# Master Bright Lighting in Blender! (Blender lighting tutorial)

my lighting sucks. That's something I used to say to myself all the time when I was starting out in Blender.
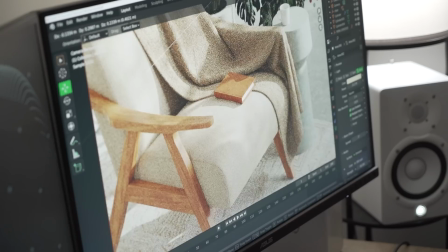[0:06]
But since then, I've come up with tricks and systems that I use in all of my renders to give them the character that I've always wanted them to have.
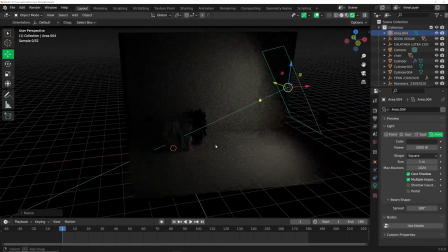[0:12]
So in today's video, I'm going to show you from scratch how I get my renders to look bright and airy,
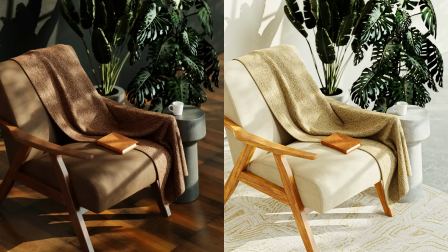[0:17]
but not overexposed or dark and drab, just that perfect medium to really make them look professional.
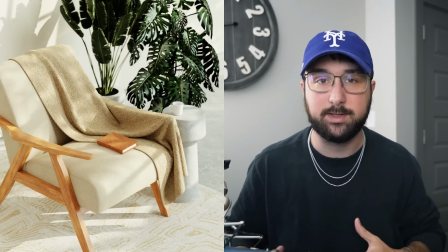[0:23]
All right, so this is the first scene that I'm gonna break down, and I'm gonna show you my entire process from scratch so there's no confusion and you really understand everything that I do.
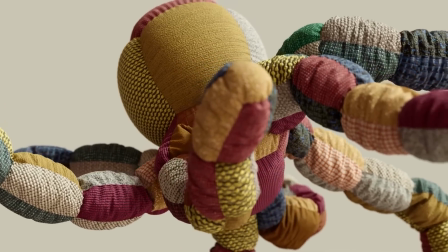[0:31]
Now, today's video is brought to you by Grayscale Gorilla Plus.
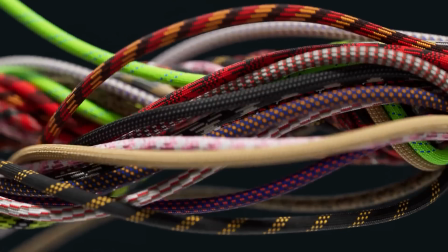[0:35]
They've been a household name in the Cinema 4D community forever, and they just released their massive library for everybody, including us Blender users, and a really nice add-on to import these materials. So I'm gonna be using their library to build these scenes and show you what I do.
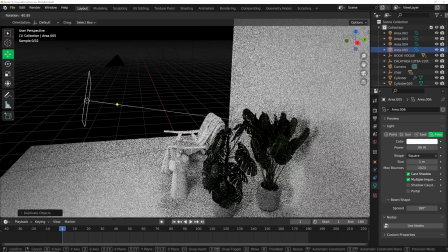[0:48]
Let's start out with the first problem, which is a lot of beginners use a lot of small lights to try to fill in those dark spaces, which just gives you no direction for what you're doing.
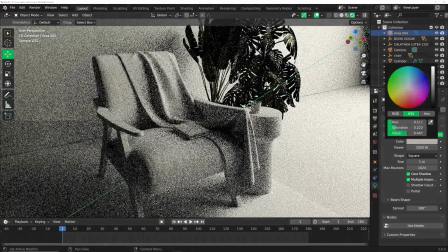[0:57]
Instead, use one really big light to really establish what you're planning to do in the scene. So make sure you really have an idea where the direction of the light is going and just kind of be clear about your direction here.
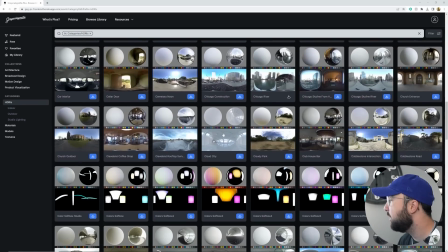[1:07]
So I'm just going to navigate through their lighting library, tons of HDRIs here. I'm just going to try to figure out what exactly I want here. I'm going to go ahead and pick an HDRI that has a really big establishing light in it.
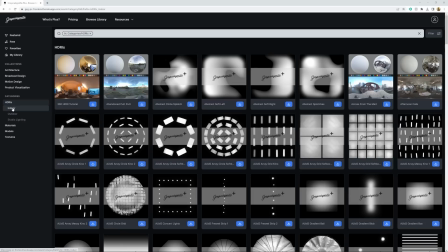[1:18]
Now they do have a lot of studio lighting. In this case, I want to go ahead and use an indoor one. I'm going to go ahead and pick this one.
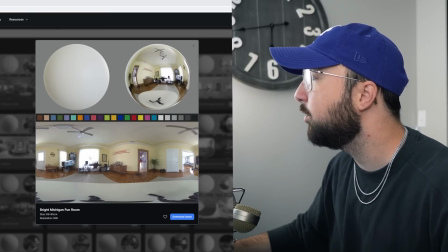[1:24]
So as you can see, this HDRI has a large light source right here. Now I'm just going to go ahead and apply this to the scene.
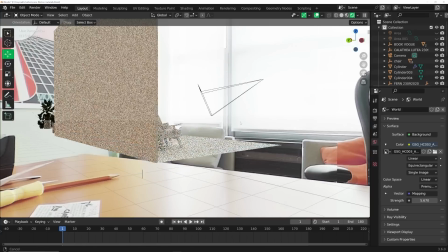[1:31]
Here's how it looks. And we have that huge establishing light right there.
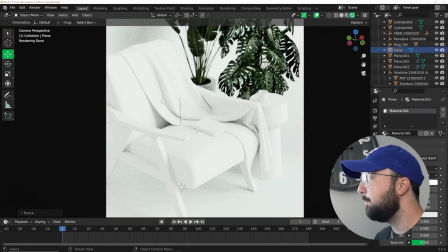[1:35]
Now a really cool trick I learned in photography is using a big bounce board to reflect the light back. So here's how it looks without. Notice the light right here, and then I put it back in and it's just gonna fill in. We're gonna have big highlights here and just getting those shadows to look nice. So now the next thing that's gonna make it really hard to get your scene to look bright and airy is having dark materials.
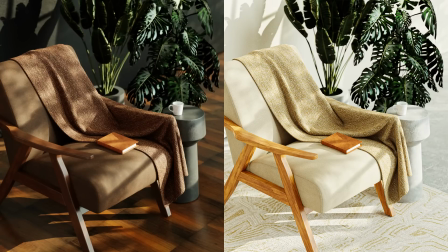[1:56]
So don't pick dark wood colors or dark stucco or anything that you're using. Make sure you're on the brighter end of the materials so it helps that light bounce around and reflect and just look really nice.
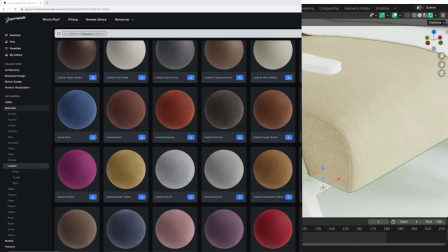[2:07]
So for the cushions on the chair, I'm gonna go ahead and pick this suede light beige material.
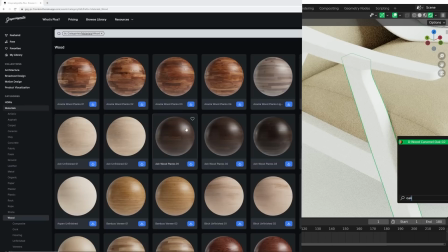[2:12]
It's really nice. Now, since the suede has kind of a little bit of a yellow in it, I do wanna pick a wood material that has some yellow in it.
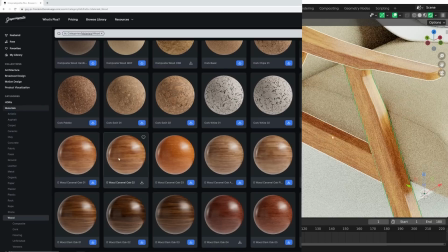[2:18]
And again, has to be a bright color. I think the caramel oak number 2 is gonna be a really good choice for this one.
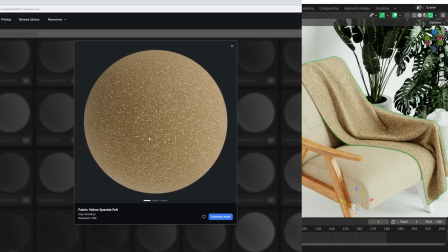[2:25]
We're gonna go ahead and get a bright colored cloth material for the blanket. Now this rug right here is gonna be really important because it is so bright.
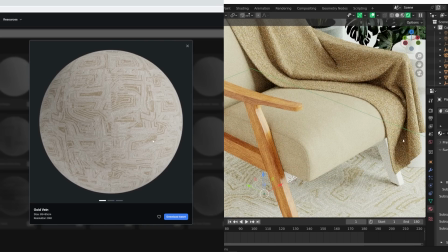[2:32]
We're gonna get light that bounces down and up. We're gonna grab this concrete material for the floor.
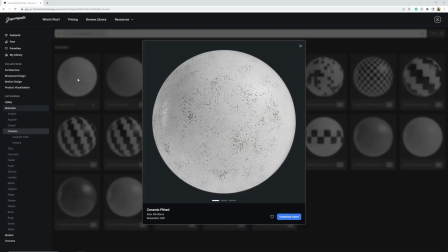[2:37]
So for the cup, which that cup model is from Grayscale Gorilla Plus, they have some really cool models there.
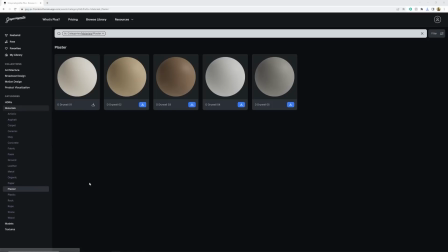[2:42]
I'm gonna use this really nice ceramic material. Now this material I know is gonna be really bright and bounce that light around.
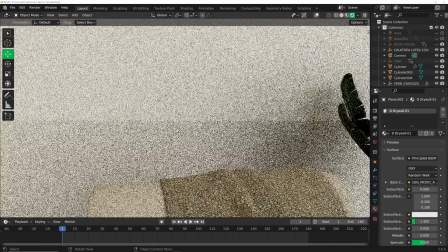[2:48]
So we're gonna use this drywall material for the wall behind the chair.
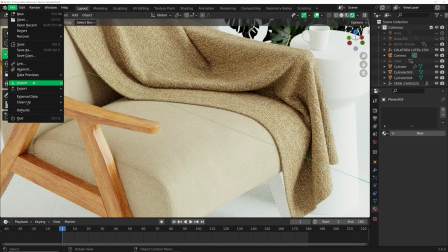[2:52]
Now Grayscale Gorilla Plus comes with an add-on for Blender that's gonna import and plug in all of your image textures for you.
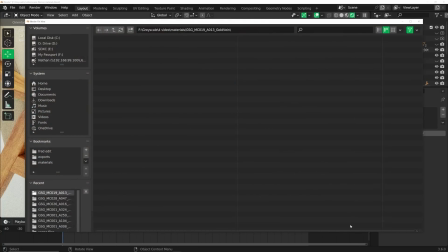[2:57]
So you don't have to do that. And what's nice is once you're done, you can make those materials assets in the asset browser.
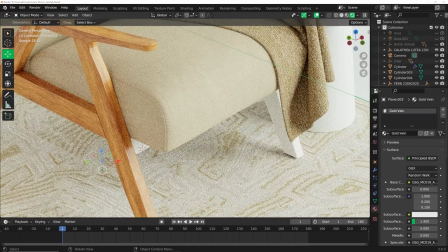[3:02]
So you never really have to import them again. So it really makes your life super easy. Now, the next thing that is going to really sell the fact that this is a bright,
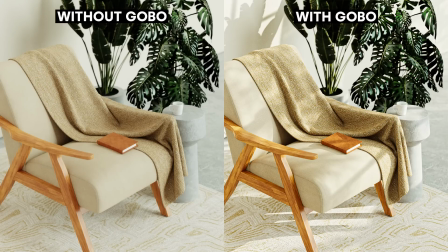[3:12]
airy render is having these spots of highlights all around your scene, which is something that gobos are really,
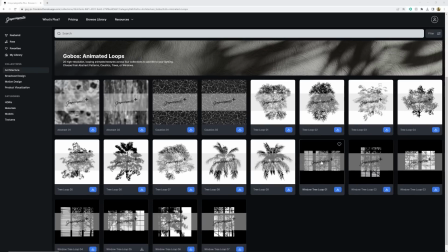[3:18]
really nice for. So I'm going to look at the animated gobos section. And because this is kind of an indoor scene, I'm going to go ahead and use this window gobo.
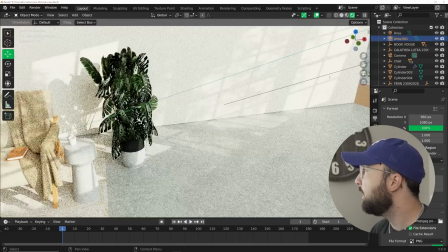[3:26]
All right, so I'm going to have one kind of hit the chair right here. And then I want to have one more back here just to kind of have some highlights back there.
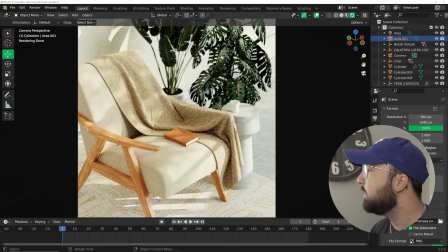[3:33]
But look how nice this looks.
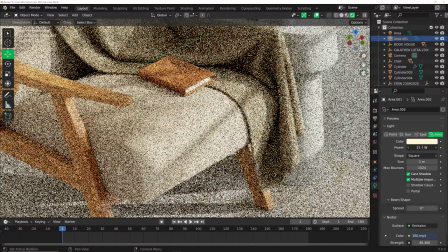[3:34]
Now, when it comes to how bright you should make these gobos, I try to make them almost overexposed, which like that's overexposed.
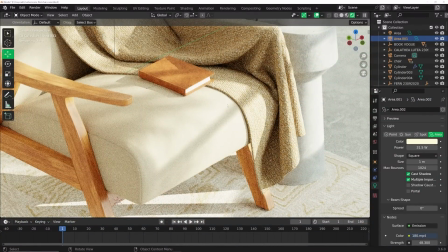[3:42]
We try to just get pretty close to overexposed that we still have some data for post-processing, but still is brighter than the establishing light.
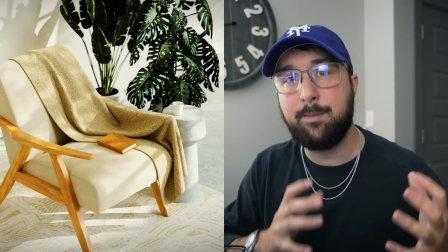[3:50]
All right, the scene is all finished. So let me recap everything that we did so you can apply this to your scenes.
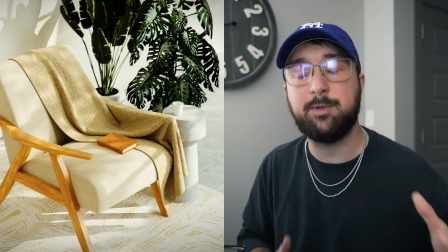[3:56]
So the biggest thing, have a big establishing light. This HDRI that we picked had a big window.
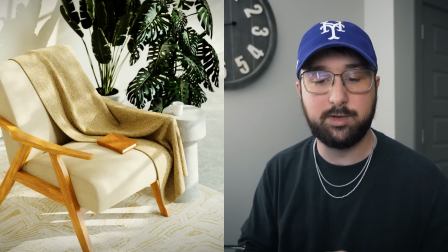[4:01]
That's the light. We also used bright colored materials. That is really going to help bounce that light around and make it feel bright and airy.